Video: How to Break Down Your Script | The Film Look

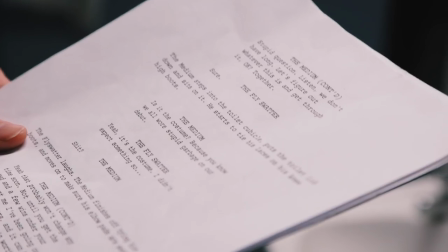(0:00)
Once you have your script complete, the next step is to figure out exactly what you need to make your film.
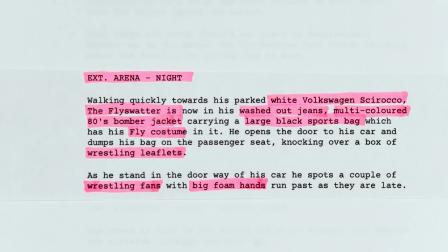(0:05)
It's time to break it down. Welcome to the film look.
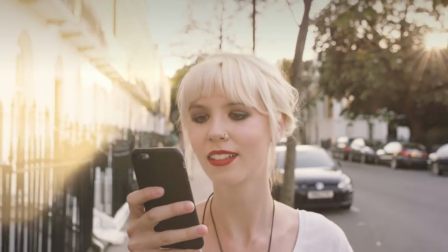(0:10)
Rocketstock's Lightly Pack Illuminate is a show way to impress your viewers.
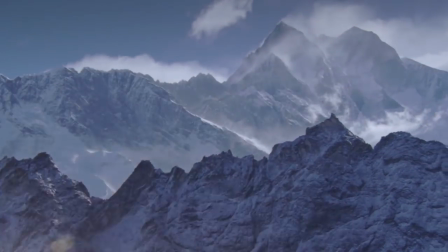(0:14)
Shot using digital cinema cameras in 4k, it's an unbeatable way to lift your video to new cinematic heights.
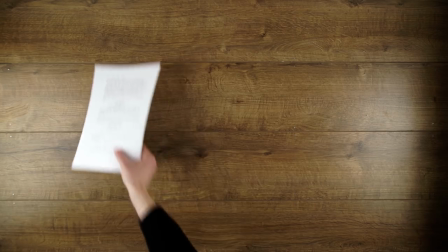(0:19)
Links in the video description. A script breakdown is essentially extracting all of the necessary information from your script.
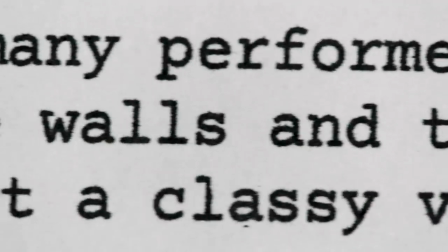(0:27)
To do this you need to read through your script and every time a location, prop, costume or character is mentioned, write it down.
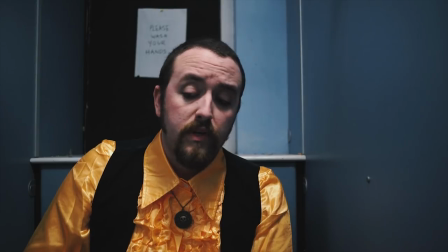(0:33)
This is the script for our short film Backstage, which you can find on our channel if you haven't already seen it.
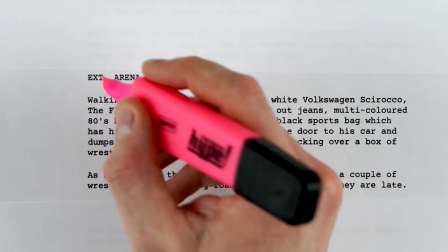(0:38)
Let's take a section from the script and break it down. Everything we highlight is something we need to make the film.
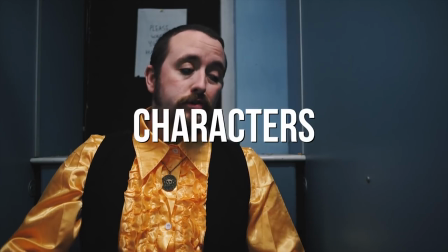(0:43)
Once you've done this, make different lists for everything you need. Characters. For this scene we know we need to cast someone to play Jack, who is the flyswatter.
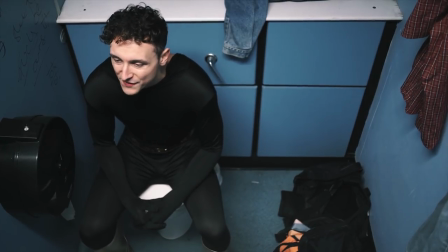(0:51)
If you haven't already, start to think about the characteristics of your character, then put a call out to cast your actor.
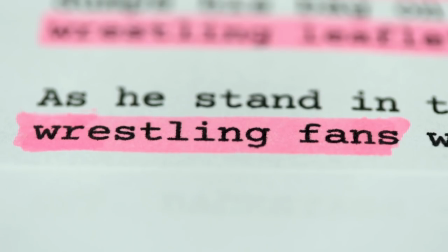(0:56)
We cast an actor called Daniel Lemon to play Jack. In this scene we also needed a group of people to be wrestling fans that walk past the camera. This is a very small part for people to play but we still need it to help tell the story. The wrestling fans in our film were just the crew members.
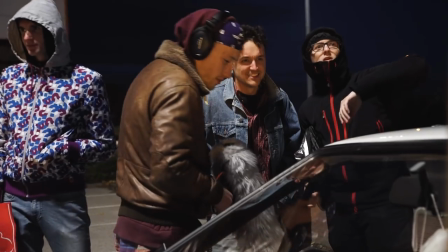(1:10)
Costume. To help identify them as wrestling fans, Ed, the sound recordist, is wearing the same bandana as the medium who was a wrestler in the film.
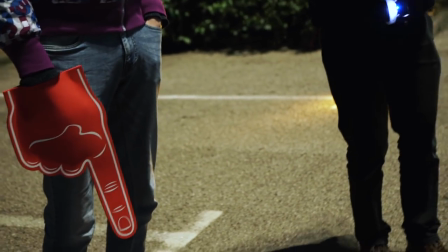(1:18)
It shows that he's going to a wrestling event to support him. Then we threw in a foam hand as this is a well-known costume people wear to a sporting event. Since this film is set in the 80s, all of the costumes needed to fit the era, so we needed to dress Jack in washed-out jeans and a multicolored jacket.
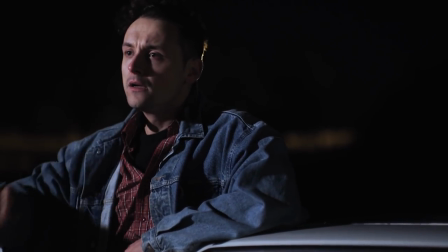(1:32)
The final costume looked like this. We did not go for a multicolored jacket because we managed to get a denim jacket which was actually from the 80s.
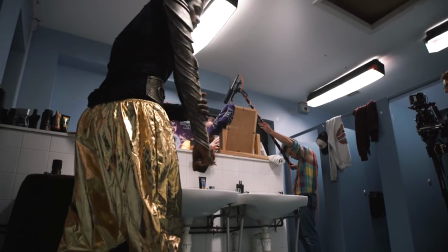(1:40)
And nothing says 80s like double denim. Having this list just made sure we had something for our actors to wear which fit the tone of the film.
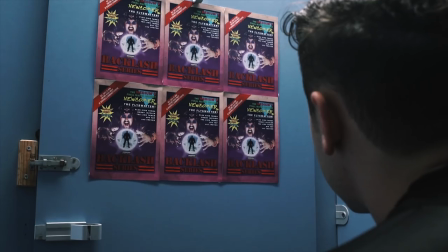(1:47)
Props we needed in this scene were wrestling leaflets which were shown earlier in the film to help dress the backstage set, and help set the scene that this is a wrestling event.
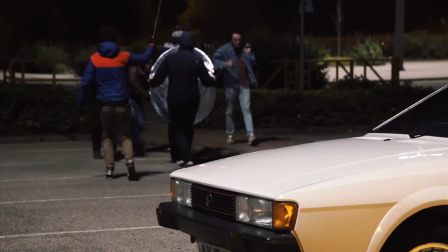(1:54)
The black sports bag he is carrying in the scene was also used earlier in the film. The 1982 Volkswagen Sirogo really helps to ground this film in the 80s.
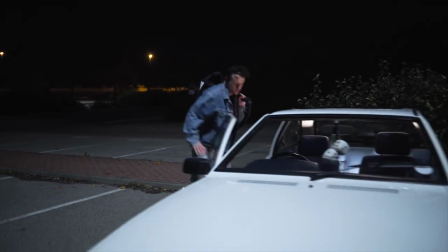(2:02)
Having access to a vintage car like this upped the production value of the film and really helped put a timestamp on the film.
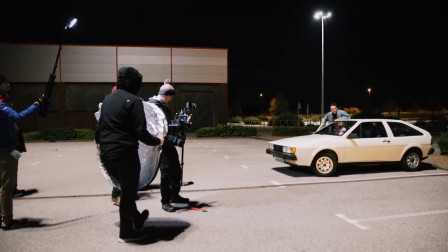(2:08)
We wrote it in the script because we knew we could get access to it for free as it was owned by Richard's dad.
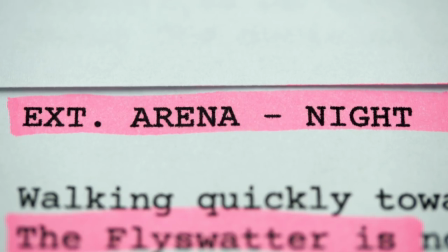(2:14)
The location we needed was an exterior venue where a local wrestling match might take place.
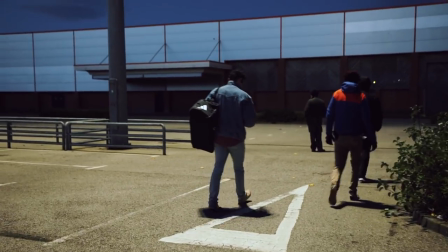(2:18)
We chose a public car park which had very few buildings and signs around it.
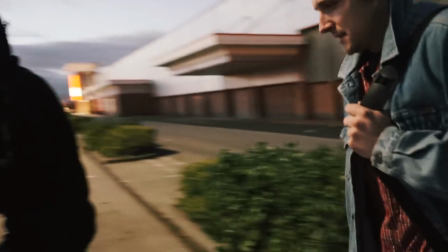(2:22)
We couldn't point the camera towards anything that showed that we were in 2017, so the empty car park worked perfectly.
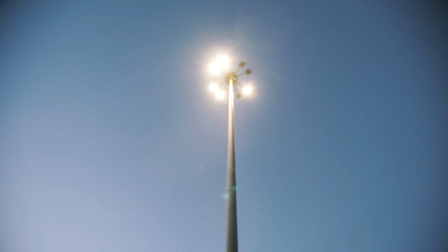(2:28)
We also chose this location because we were able to place the car under the floodlights, reducing the amount of time of setting up complex lights. Once we've gone through the script, we create an Excel document to hold all of this information, with different columns with the first being Task.
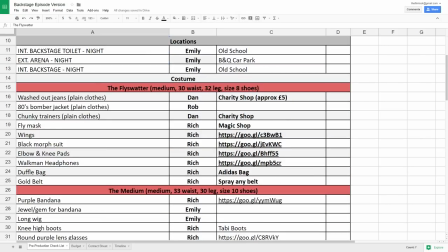(2:43)
This is where we put the name of all of our characters, props and costumes. The next column is Delegate. This is where you can put the name of the person who is responsible for completing that task. The third column is for notes with information of where we might obtain costumes and props.
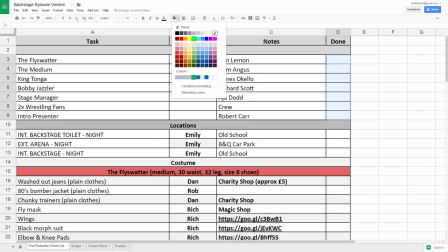(2:57)
And finally the fourth column is where you can tick off a completed task. When all of this section is in green you've obtained everything you need to make your film.
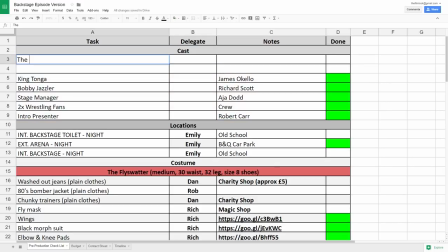(3:04)
Throughout this breakdown document we break down everything we need into different sections. We start by making a list of all the characters we need to make the film and when we've cast them all their name goes into the notes section.
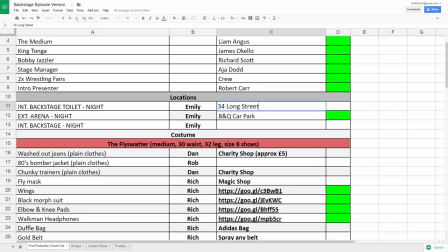(3:14)
Next are the locations we need and when we have all of these complete the address and contact details of the location goes in the notes section too.
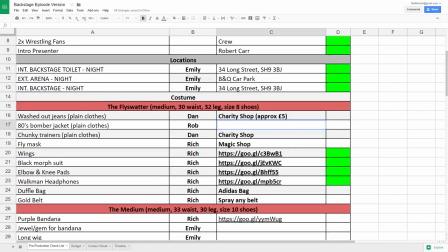(3:21)
For the costumes, each character gets their own section so we know which character is wearing what item of clothing.
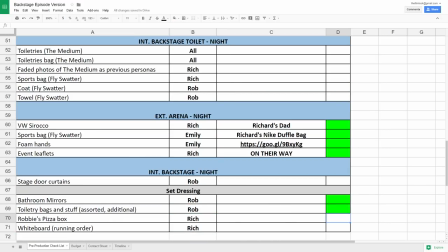(3:27)
Finally, we split the different props and set dressing into the different locations of the film. We do this so we know exactly what we need to take to each location. Having a document like this lets you and your production team know what you need to make your film on different days and at different locations of the shoot.
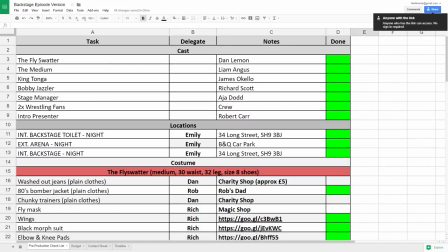(3:42)
We use Google Docs to do this as it is free and everyone can see what they're responsible for. Breaking down the script gives you a list of all of the pieces you need to make your film.
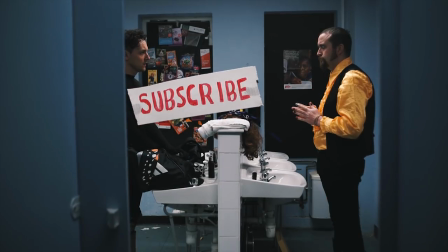(3:50)
It's just up to you to put them together. If you like this video consider subscribing We've got loads more videos talking about our experiences about making our short film backstage.
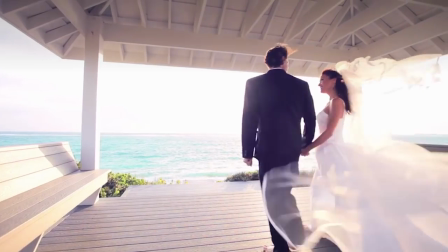(3:59)
Big thanks to the team at Rocketstock for sponsoring this video. Light leaks are a great way to impress your viewers.